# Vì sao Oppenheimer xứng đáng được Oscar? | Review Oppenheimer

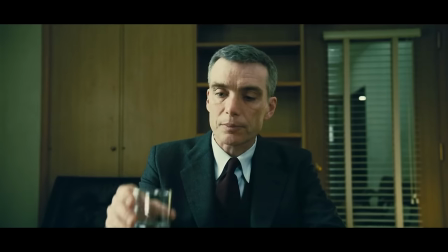0:00 Đây là bộ phim về người có KDA cao nhất lịch sử và hôm nay tôi sẽ phân tích nó Chào mừng các bạn đến với chương trình phê phim hóa,
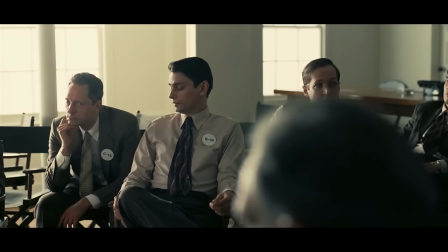0:06 nơi mà chúng tôi phân tích các bộ phim mà chúng tôi nghĩ là hay Nếu các bạn muốn chúng tôi phân tích những
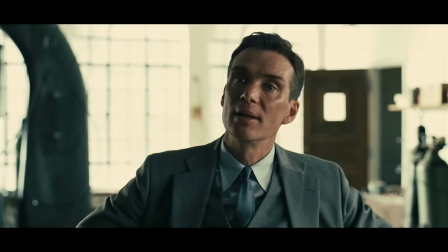0:10 bộ phim nào tiếp theo, hãy comment bên dưới Dù không ai hỏi nhưng video này sẽ là góc nhìn của tôi về bộ phim này Ok,
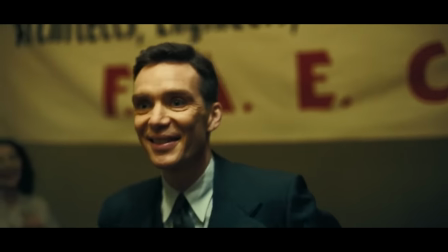0:16 bắt đầu đi Trong video này thì tôi sẽ nói về 3 khía cạnh mà tôi thấy tâm đắc nhất là nội dung,
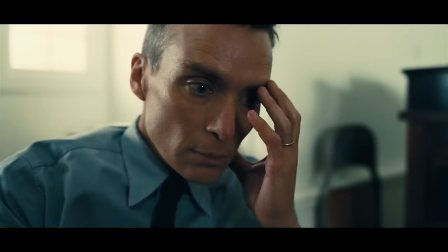0:21 hình ảnh và âm thanh Vì tất cả những yếu tố trên trong bộ phim này cháy như quốc tịch của nhân vật chính vậy Mặc dù Do Thái không phải là quốc tịch Hoặc là phải,
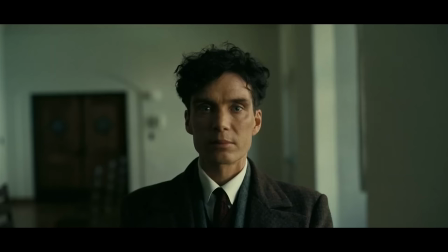0:28 tôi không biết lắm, tôi không phải chuyên gia lịch sử Đầu tiên về nội dung thì nhìn chung câu chuyện của Oppenheimer hoàn toàn không có gì quá nổi
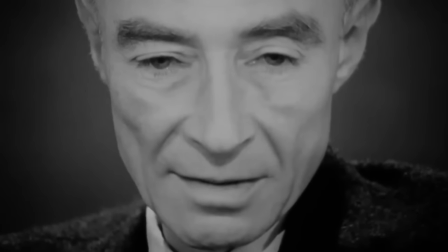0:33 bật Nó chỉ đơn giản là một chỗ những sự kiện có thật Nếu bạn muốn thì hoàn toàn có thể Wikipedia Thế nên là
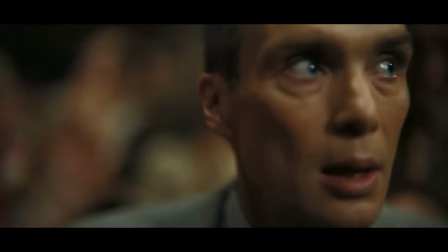0:38 cái thứ mà khiến Oppenheimer thú vị và đạt được sự công nhận từ khán giả Đẫn giới chuyên môn là cái lối kể chuyện của Christopher Nolan
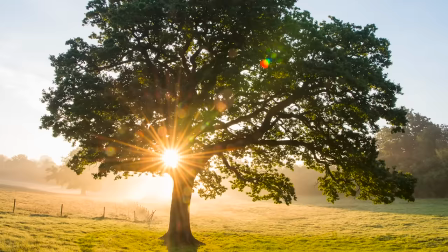0:44 Nếu để so sánh thì tôi sẽ so sánh câu chuyện của Oppenheimer với một cái cây Nhưng mà là chaos Vì nó rất hỗn loạn Cái
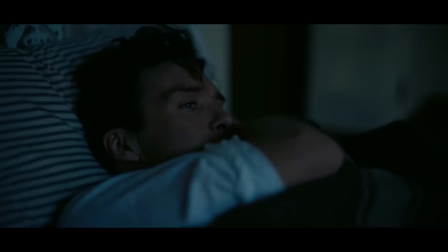0:51 phim này nó không hề được kể theo trình tự thời gian Nó là cả một khoảng huấn loạn Những sự kiện trong cuộc đời của nhân vật chính
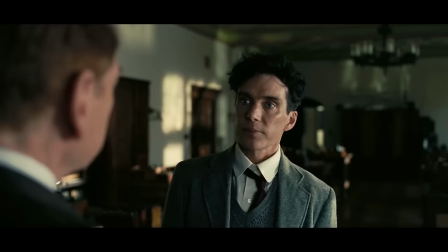0:56 được sắp xếp trồng cháo lên nhau Từ khi bố này còn là sinh viên cho đến khi trở thành kẻ hủy diệt quý bu Nhưng
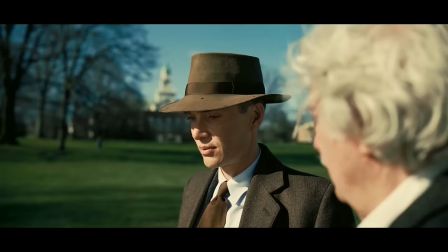1:01 mà nó không huấn loạn kiểu em và chị Mà lại rất có chất tự Và đến cuối cùng thì lại hoàn toàn có lý Ví dụ câu chuyện
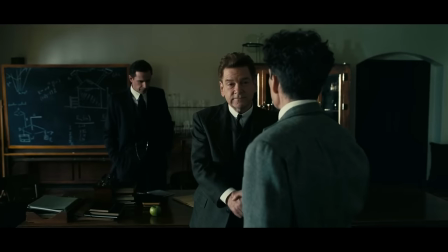1:07 của Oppenheimer khi còn là một cậu sinh viên Được sắp xếp ngay cạnh giai đoạn sau khi bong nguyên tử mới được thả Dù đã
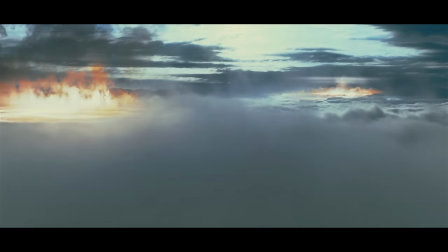1:12 khiến rất nhiều người y sê cai Nhưng mà nhờ nó cuộc chiến tranh vô nghĩa dài dẳng mới kết thúc Và Oppenheimer được coi là anh hùng của
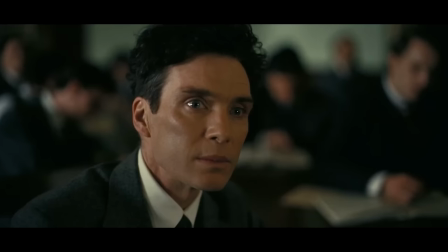1:17 câu chuyện Khác hẳn với sinh viên đại học của ngày xưa Dùng ý của Christopher Nolan khi làm vậy Thì sẽ là để tạo một
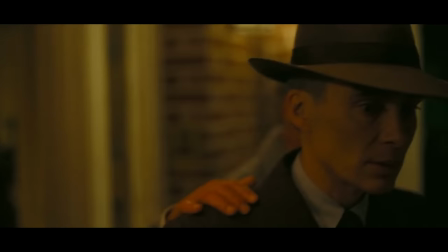1:23 sự đối lập giữa hiện tại và quá khứ Đấy là giáo viên môn ngữ văn của tôi sẽ nói thế Một sinh viên và một vĩ nhân
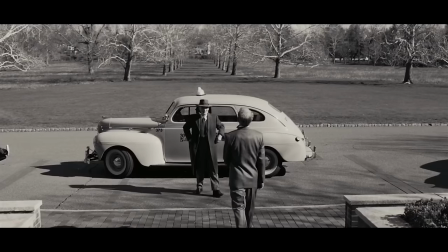1:28 khởi đầu Nhưng cũng là kết thúc cho một kiếp anh hùng Cái việc viết lại cuộc đời của nhân vật lịch sử Thì chưa bao giờ
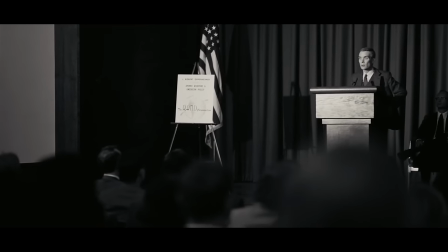1:33 là dễ Nhưng mà viết lại cuộc đời của người được coi là cha đẻ của bóng nguyên tử Thì còn khó hơn Vì sao?
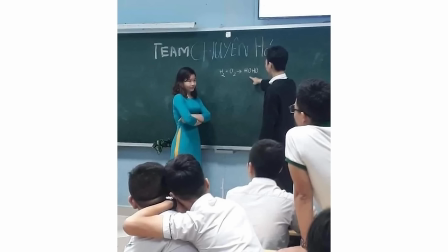1:38 Tại vì đa phần học sinh ngày nay không biết cân bằng phương trình và E bằng MC2 thì có ăn được không Nên là một câu
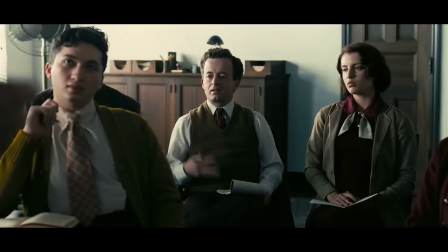1:43 chuyện với một đống lý thuyết khó nhằn mà người bình thường chắc chắn không bao giờ đụng tới thì sẽ kiểu gây chán ấy Nên là thay
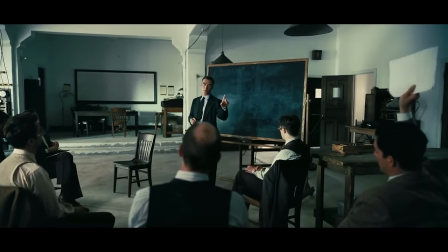1:49 vì chọn đi sâu vào lý thuyết và hướng dẫn người xem cách chế tạo bong nguyên tử Thì Chris Ruffer Nolan tập trung vào chính trị xã hội của Mỹ lúc bây giờ,
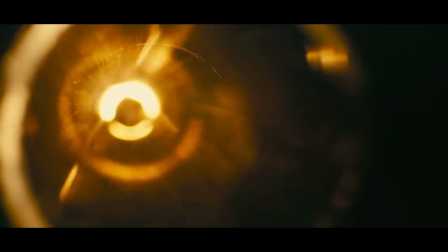1:55 thứ mà cũng không dễ hiểu hơn là mấy Nhưng mà dù sao thì các lý thuyết diễn trình lịch sử phức tạp vẫn được bóc tách và kể tương đối từng mình,
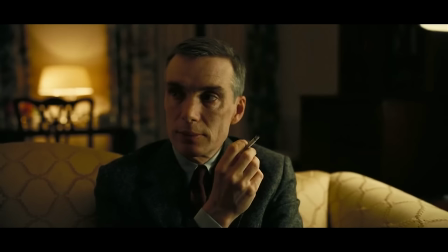2:02 khúc chiết Nhưng mà nếu mà tất cả kiến sức lịch sử của bạn có được hiện tại là từ TikTok thì cái bộ phim này vẫn khó hiểu như bình thường Hơn nữa cái cách mà đạo diễn Christopher Nolan xây dựng
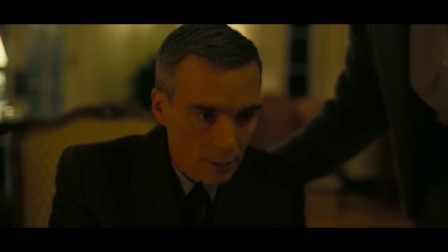2:10 hình tượng của các nhân vật lịch sử cũng khá ấn tượng Bên cạnh nhân vật chính như là Oppenheimer hay là những nhân vật nổi tiếng như là Albert Einstein Thì tổng thống Mỹ Truman,
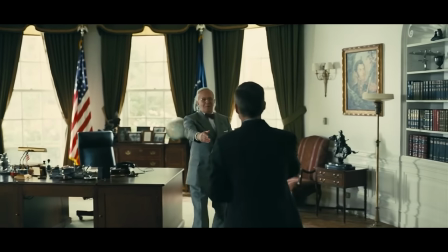2:17 trường club anti-show chủ nghĩa Ở Oppenheimer thì chỉ là một nhân vật siêu phụ và xuất hiện đúng một cảnh Nhưng mà phong
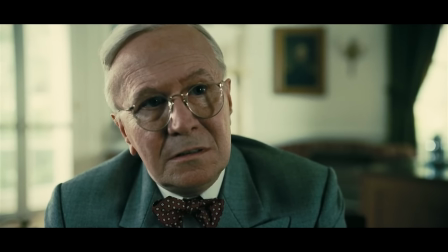2:23 thái của ông này vẫn được xây dựng như một kẻ phản diện Hay đúng hơn là một mặt đối lập với tư tưởng của nhân vật chính Cái cảnh
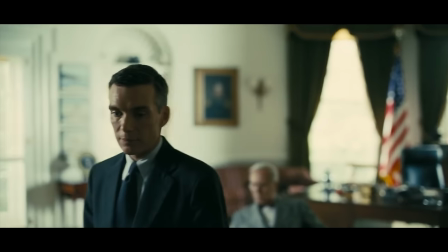2:29 trò chuyện của Oppenheimer với Truman thì là bước đánh dấu sự chuyển biến hoàn toàn về tâm lý của Oppenheimer sau này.
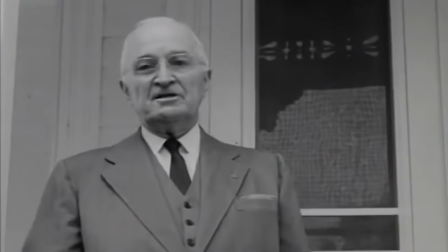2:35 Harry Truman là tổng thống thứ 33 của Hoa Kỳ.
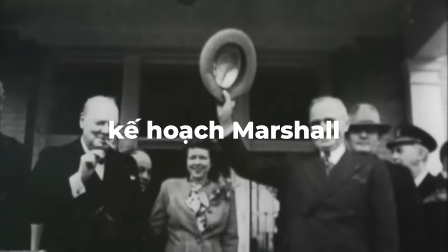2:38 Ông này đã thực hiện kế hoạch Marshall để tái thiết nền kinh tế Tây Âu và đã sáng lập gia học thuyết Truman để gây nên cuộc chiến tranh lạnh với Nga.
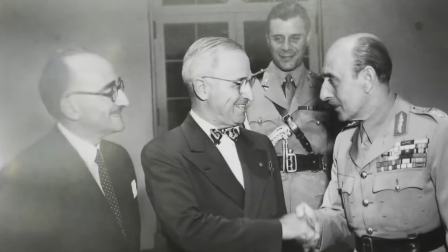2:45 Theo những tiêu tội tìm hiểu, cái tổ chức Hiệp ước Bắc Đại Tây Dương hay là NATO cũng là một trong những sản phẩm của cái ông này.
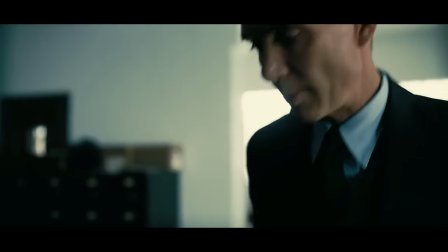2:50 Vì là một học giả nên là Oppenheimer chấp nhận công việc chế tạo bong nguyên tử vì nó có thể giúp ông khám phá thêm về khoa học.
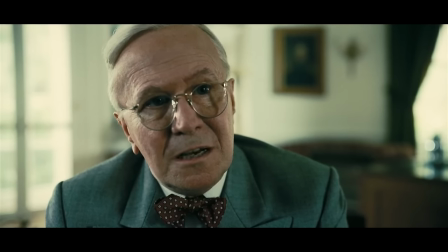2:56 Nhưng mà đối với Truman thì bong nguồn tử chỉ đơn thuần là một công cụ chiến tranh,
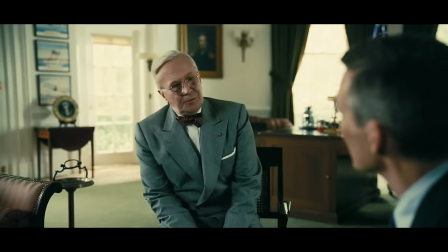2:59 không hơn không kém So với một Oppenheimer chỉ hám me khoa học như vậy thì Truman chính là kẻ ác Cái sự đối lập đã tạo ra một khung hình ngăn cách giữa quyền lực và
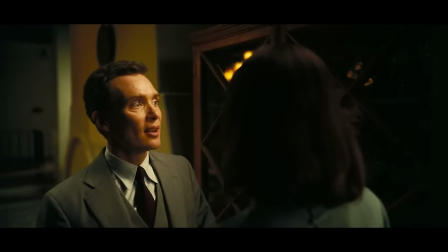3:07 lương tâm Bên cạnh đó thì câu chuyện trong Oppenheimer cũng được kể hoàn toàn bằng ngôi thứ nhất Nhưng mà không phải là một ngôi thứ nhất mà tận hai ngôi thứ nhất,
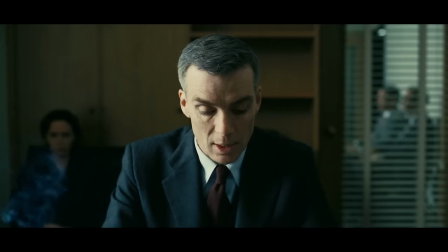3:13 nghĩa là kể giữa hai người đấy Bộ phim được kể dưới góc nhìn của chính Oppenheimer về thế giới này
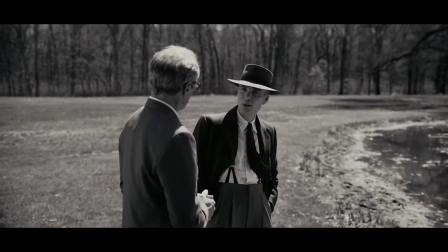3:17 Nhưng mà cũng là góc nhìn của Louis Shaw aka Tony Stark về Oppenheimer Dưới góc nhìn của Tony Stark thì Oppenheimer hiện lên như là một kẻ ngạo mạng,
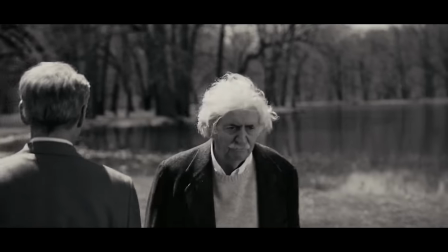3:25 xấu xa, khá giống Tony Stark đấy Vì hắn mà Albert Einstein không còn để Straw vào mắt này Vì hắn mà những nhà khoa
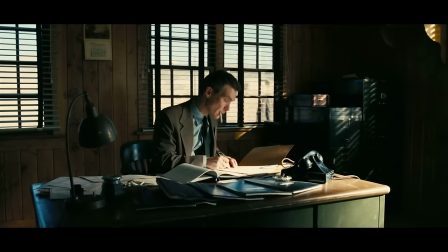3:30 học khác bắt đầu không còn nghe theo Lewis nữa Theo trải nghiệm của tôi khi xem phim thì Oppenheimer chưa bao giờ quan tâm đến
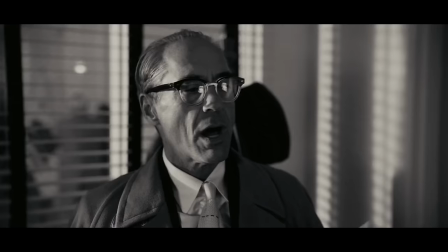3:35 Lewis Straw Có bao nhiêu bộ rắp nano hay là bao giờ chuẩn bị bay vào vũ trụ để giải cứu thế giới Tất cả những cái gì mà
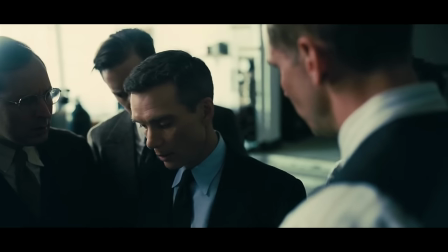3:40 Oppenheimer biết và quan tâm từ đầu lần cuối phim Thì đều gói gọn trong khoa học nguyên tử và khoa học làm tình với cô bồ cũ
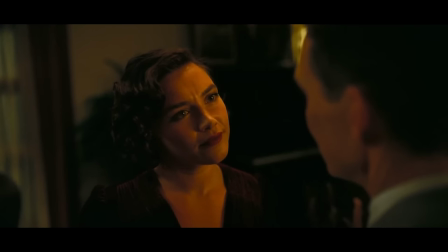3:45 Jean Nói đến bổ cú của Oppenheimer thì đây cũng là một chi tiết khá hay Nhưng mà đồng thời cũng khá nguy hiểm khi mà kể
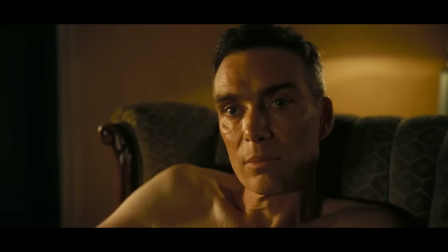3:51 câu chuyện về một nhân vật lịch sử Cái việc Christopher Nolan cho một nhà khoa học hành đấu nước Mỹ như Oppenheimer Ngoại tình,
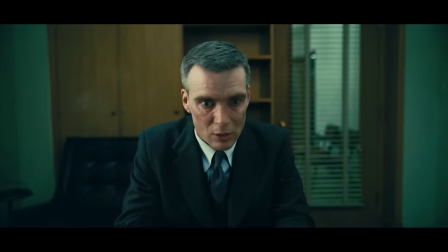3:57 sai lầm và tâm lý bất ổn Thì sẽ khiến cho nhân vật của mình trở nên sống động hơn Nó người hơn,